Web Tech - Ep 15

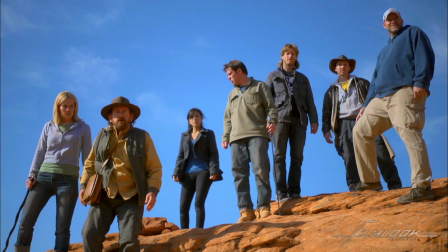257s
Now 300 has a bit of grain to it, as well as high contrast. So let's apply some of that.
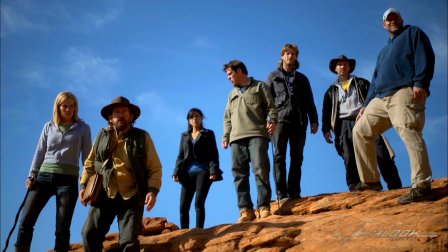268s
Add some more contrast, desaturate it a bit more, like so.
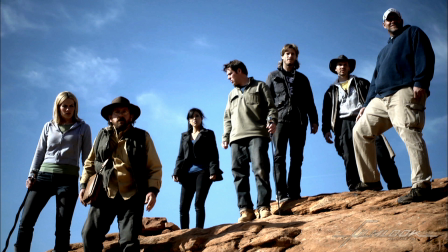277s
And now let's add a bit of grain. Change the size of it, make it a little more like 16mm grain or 35mm grain.
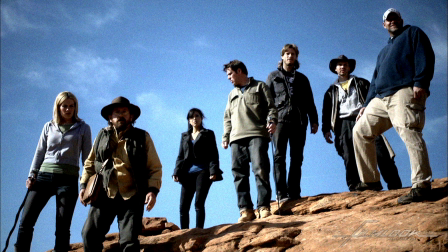291s
We can change how it responds, either as inner positive or inner negative film, and we can actually make the grain a different color if we wish. We can give it more of a blue kind of tone to it.
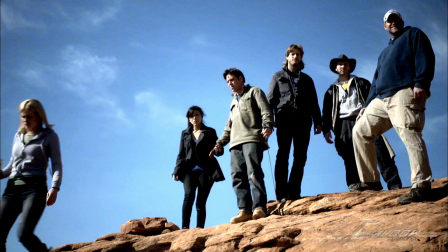313s
So that's kind of our 300 look. Oh, let's add one more thing. Let me sharpen it a bit, because the grain really stands out more when we sharpen the picture a bit. Add a little fringe roll.
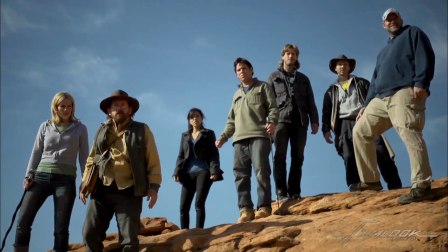332s
So that's what it was, and this is kind of with the 300 look.
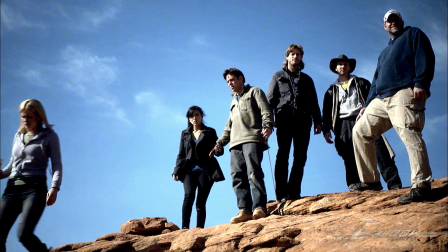336s
We can play around with it a bit more. We can add a little bit more of a vignette to it if we need to.
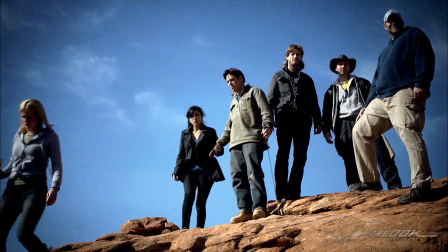346s
There we go.
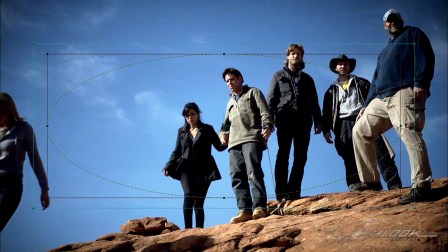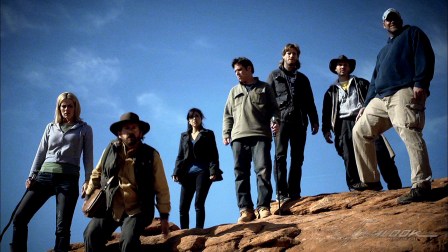356s
Okay, so that's another look that we can go with. Let's try something else.
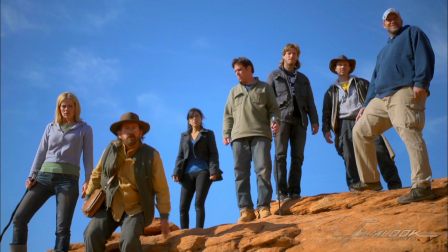361s
Let's try black and white with a wash. So we'll strip off all the color.
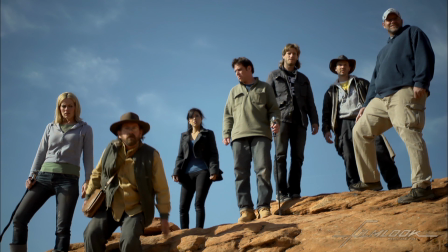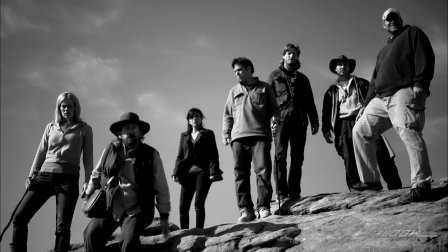374s
There we go. Add a little bit more contrast, because we can add more contrast and get away with it.
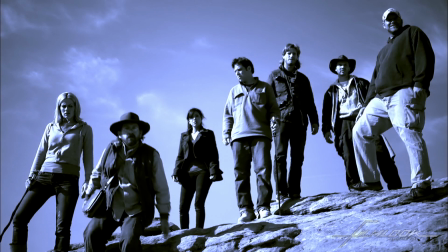380s
Okay, add one more layer and then add a bit of a blue wash to it. Now let's add some grain.
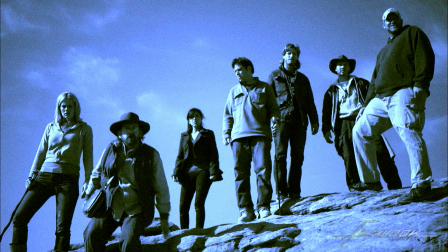393s
And what else can we do? Now let's try something weird. Let's try a little bit of blur to it.
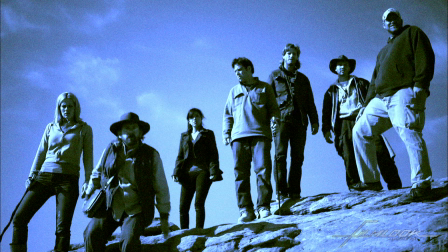413s
Camera shake.
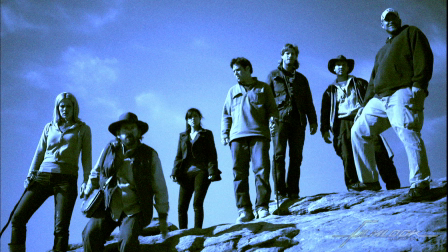417s
Give the look of kind of an older film. Not too much.
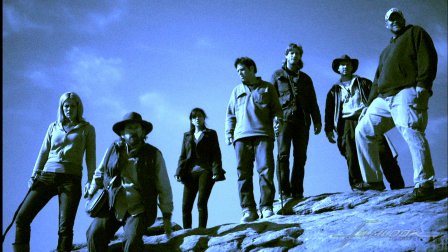423s
We don't want to go crazy with the camera shake. Just enough. There we go.
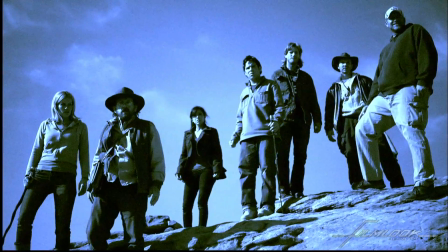435s
Now what BASELIGHT can't do is add things like scratches and
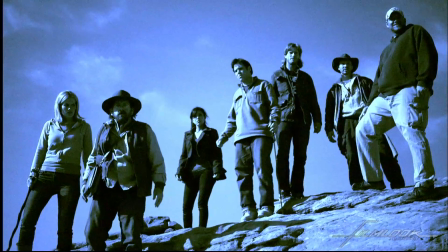443s
blobs of emulsion and that sort of thing, but those can be added in After Effects. So those are some of the looks that we've come up with, and hope you enjoyed it. We'll see you next time.